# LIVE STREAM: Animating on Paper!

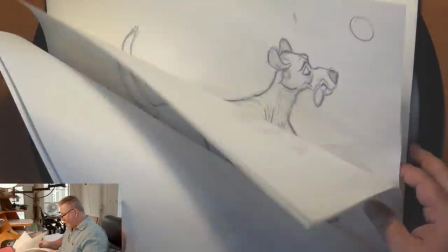[122:21]
Any plans to visit Dubai?
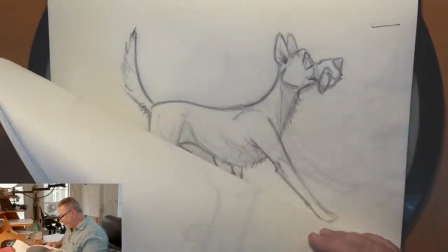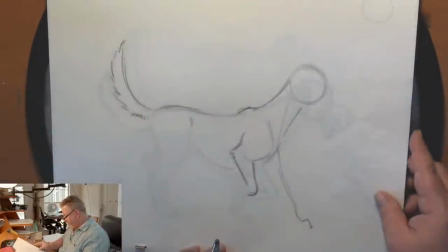[122:31]
That would be a heck of a trip. There's no plans right now.
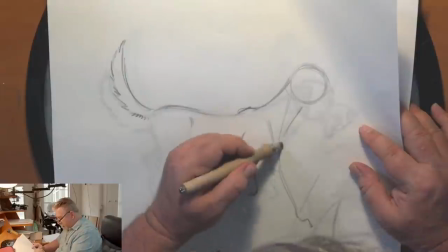[122:39]
But that doesn't mean we're not going to.
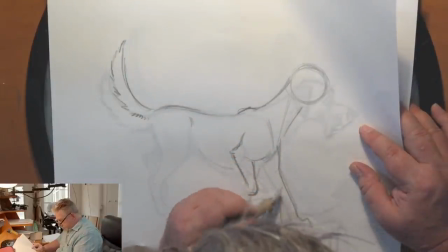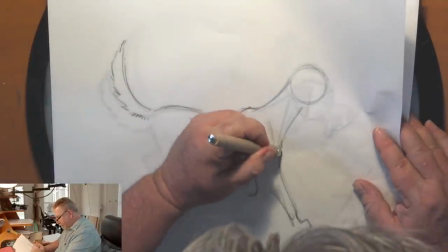[122:53]
We might be in the Netherlands and Germany in the next few months, so we're trying to work something out there, but I'm not sure yet.
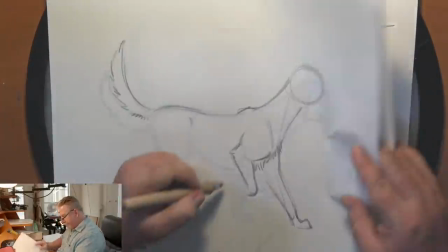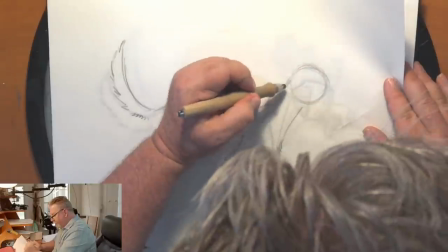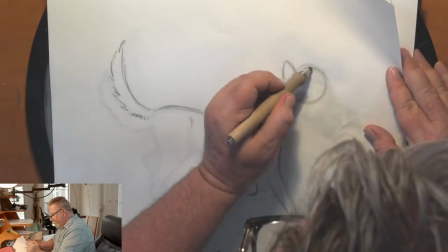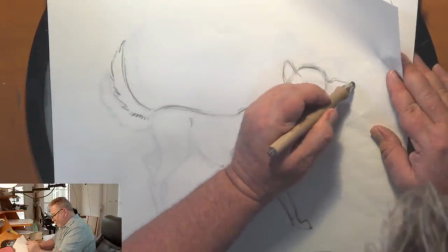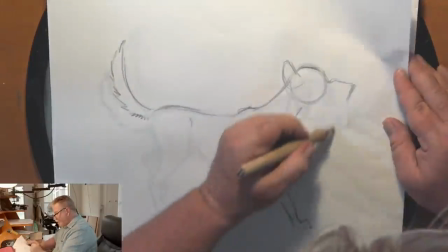[123:28]
Another Twitch question.
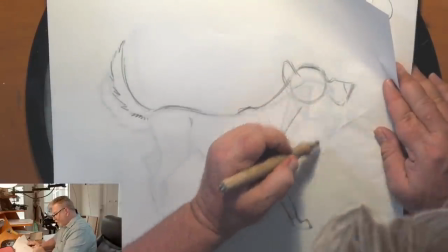[123:30]
When you're animating like this, how do you keep track of secondary motion, like the ears flapping in this?
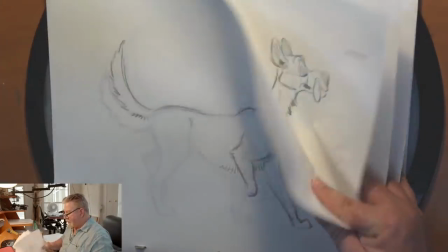[123:38]
Well, I think ahead. So I'm thinking about the action that's going to be happening after the drawing,
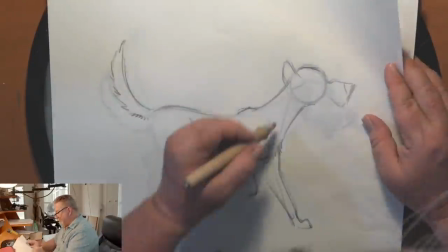[123:46]
and I think about the action that's happening before the drawing and on the drawing.
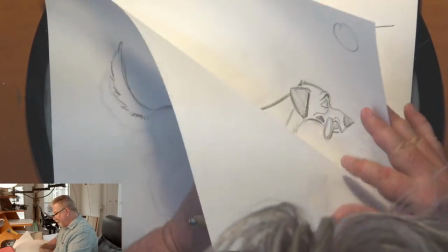[123:51]
And I just animate the secondary action according to that. It just takes a little bit of time to do that.
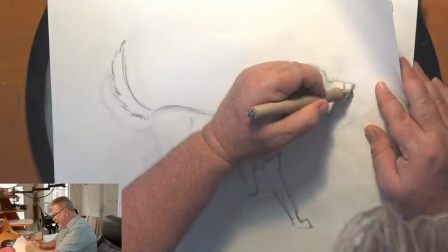[124:01]
That's why I was just saying, I think I might have to adjust my ears because I might be animating
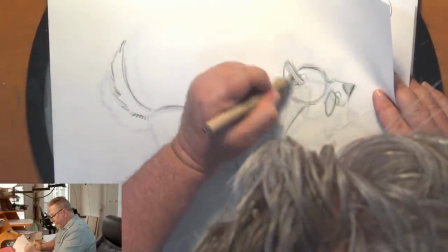[124:09]
the secondary action on the ears ahead of itself a little bit. Because I've only got so many drawings to work with.
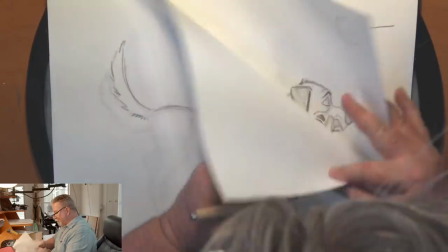[124:21]
And so I'm trying to cheat wherever I can.
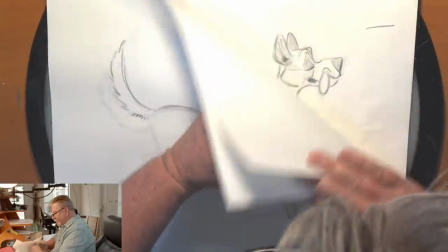[124:26]
Because I don't want to have to add more drawings in order to make it work, because that'll soften the animation.
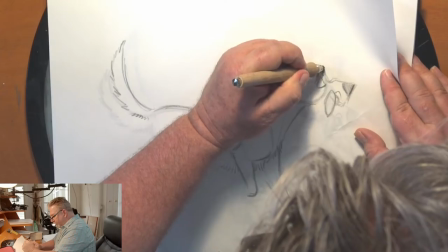[124:33]
Although I am going to have to add some drawings.
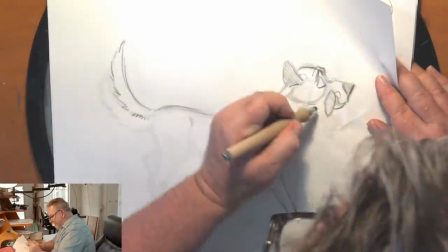[124:40]
But you just don't, you want to make sure you don't soften your animation too much by adding in-betweens.
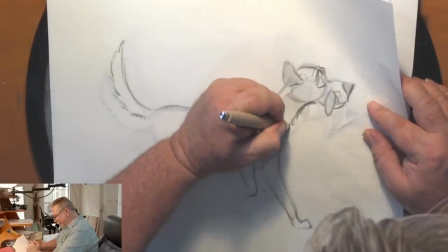[124:48]
But I will have to add a few in here beyond what I was thinking.
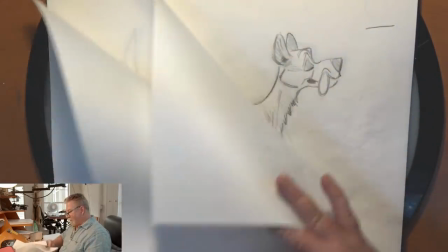[124:52]
So it might not, it's not going to be just a 24 frame. It might be more like a 28 frame cycle.
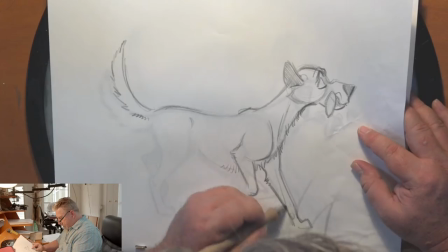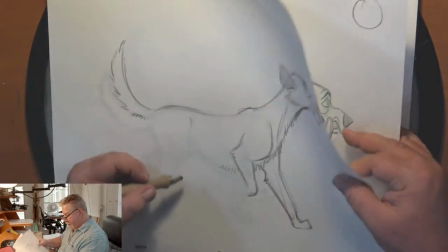[125:05]
But we'll see.
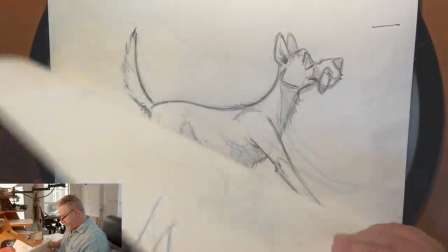[125:10]
Does dialogue need to be recorded in advance to match the animation to it?
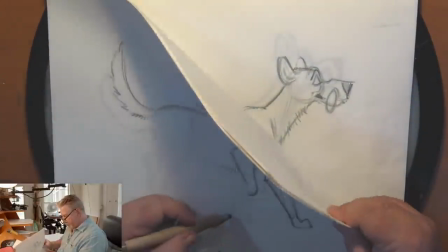[125:15]
Or are there ways for voice actors to match timing from something like exposure sheets?
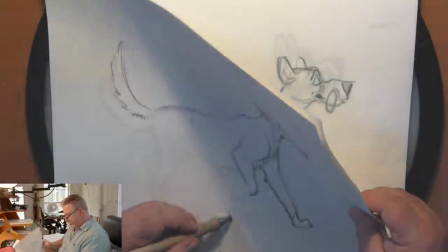[125:22]
No, we always do the dialogue first.
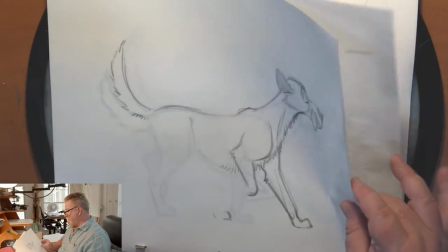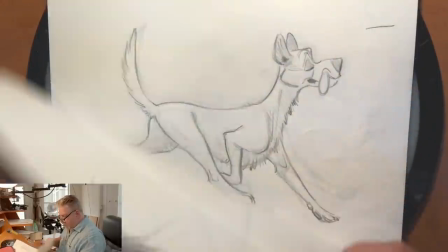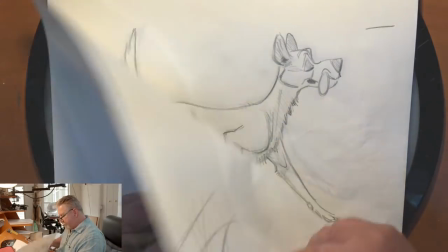[125:40]
Now we will do, like, if a piece of dialogue,
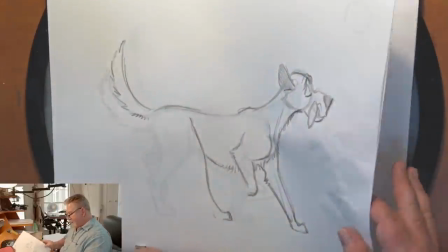[125:45]
if it goes through and it turns out it's not good enough, and the shot's already been animated,
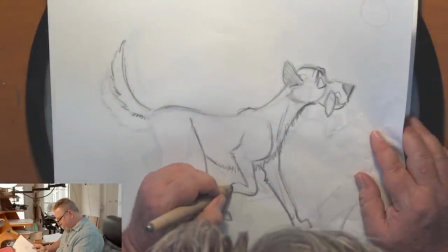[125:54]
we'll replace it. We'll a lot of times we'll bring in actors,
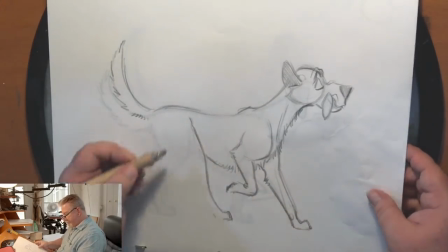[125:58]
we'll play the video on the screen, the film, and they'll talk to according to what's happening on the screen.